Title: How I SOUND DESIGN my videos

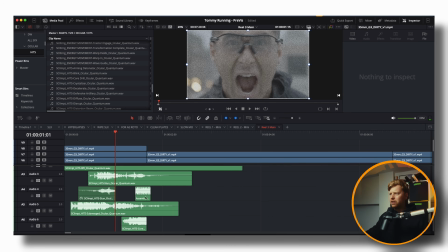Very forward. What do we want then? If we want to blend things, we want to blend this more, we're going to use a reverb.
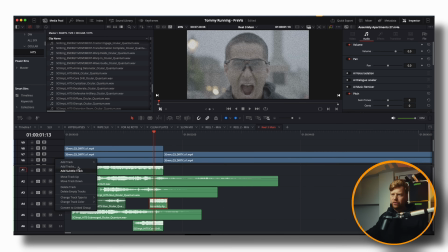I haven't even set up this thing properly. I always add like 50 audio tracks because you might get close to using all of them.
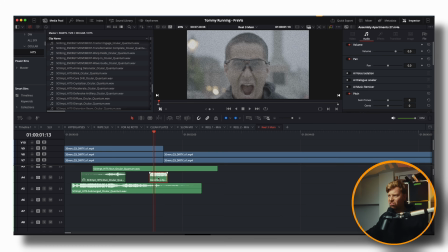And if you're not using close to 50 audio tracks, you ain't sound designing well enough, young fella. Right.
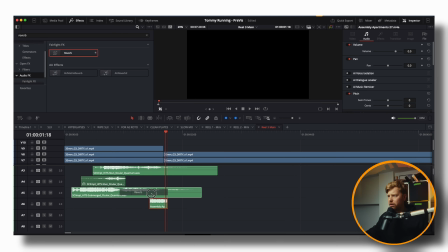So let's stick a reverb on that. Bang, bang, make it huge.
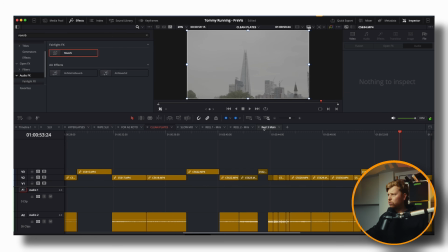Whoa.
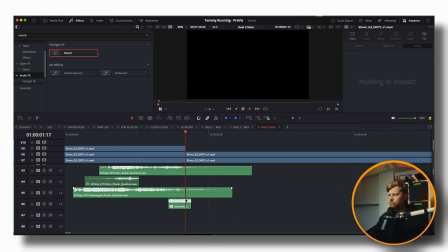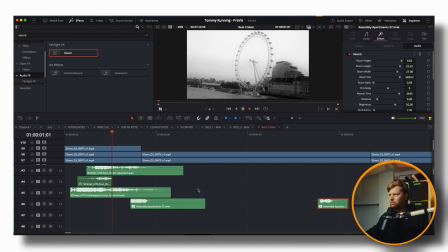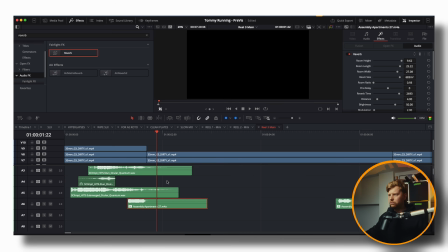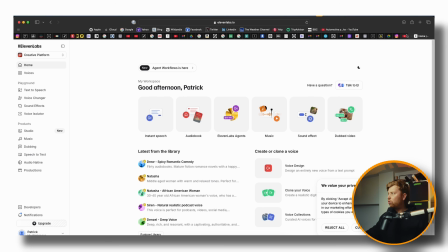What would also be cool to double this up is like a lion roar. Let's go to music bed.
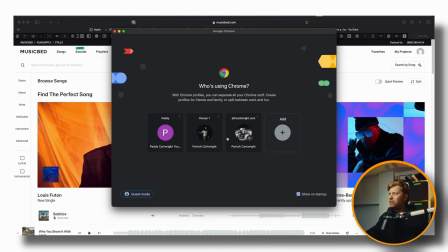See if they've got any. Actually, it's not downloading well for us.
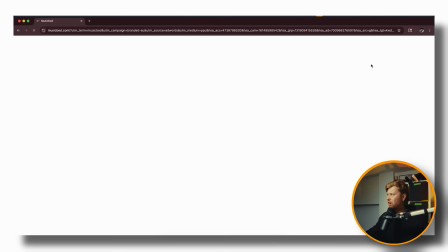So let's go to music bed. Which is my preferred site of choice.
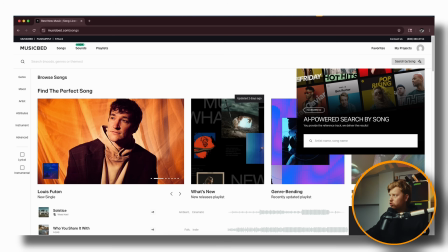I am a friend of the brand of Music Bed, so if you would like a little 14-day trial,
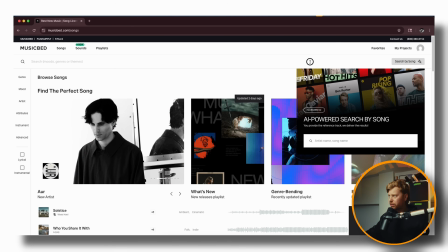go ahead and click the link in the description down below to get yourself 14-day free trial of Music Bed.
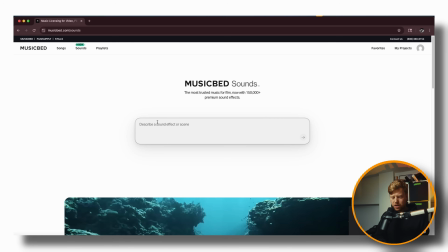Let's go to sounds. Let's find Lion Roar.
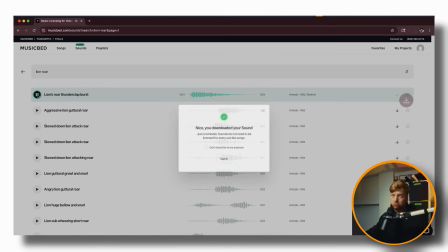That's cool. So let's take it.
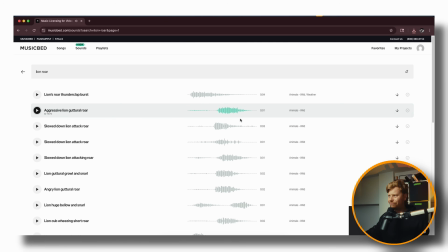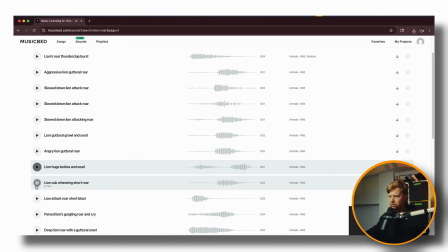Ooh.
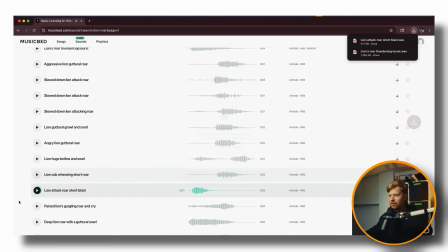That's like the MGM intro one. That's what we were looking for. Cool.
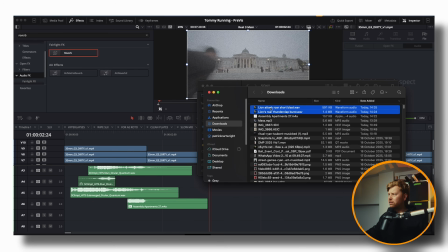So let's go ahead and downloads. Chuck both these on.
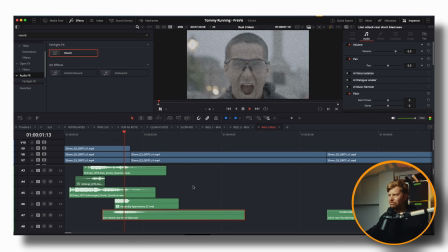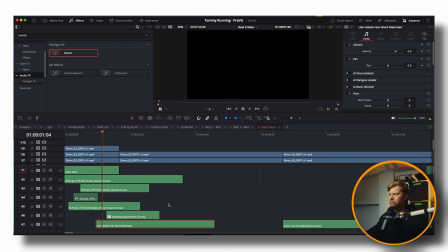And what we want to do actually is cut everything off when this comes back in. Because when our next shot pops in, as we see here,
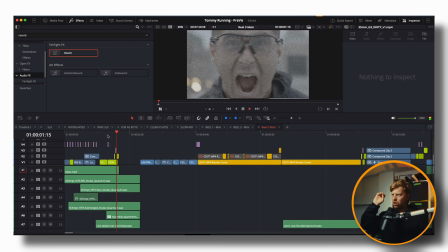we just want it to go bang straight into it.
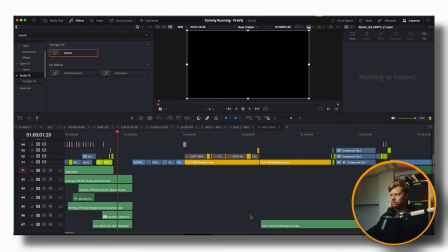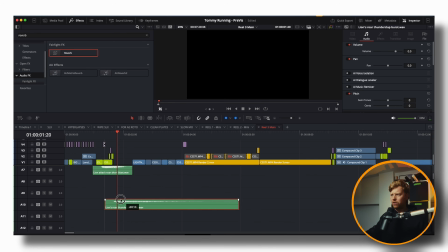Let's have a look at these two things.
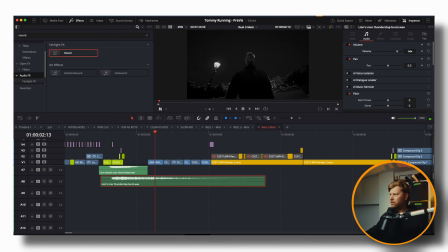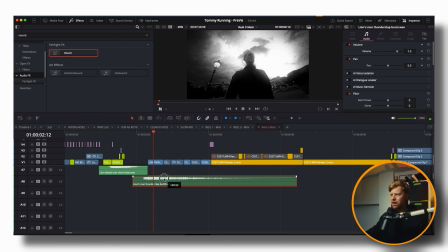Actually, let's keep that here for the thunderclap. We are going to put more proper thunder sounds in here, but let's just double it up with that, because that's really good already.
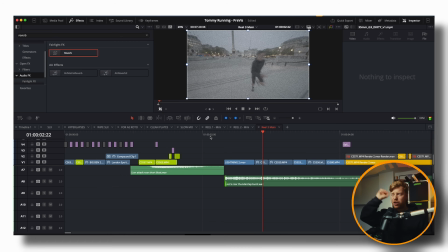It's a good bass. It's very nice high-end lightning. Lightning's kind of...
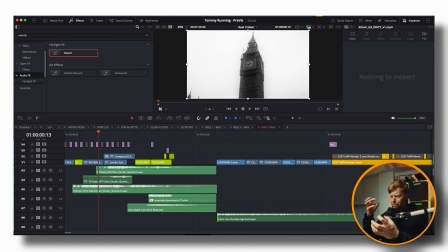I always find it tricky to find high-end bits of lightning, which I know sounds strange. So, like, when I talk about high-end, I mean frequency. So, like, mids, lows, mids, highs, bass, mids, trebles. Yeah, so that actually works well for our next little bit.
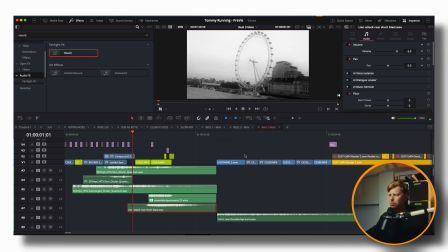Actually, let's crank our line up a bit. Oh!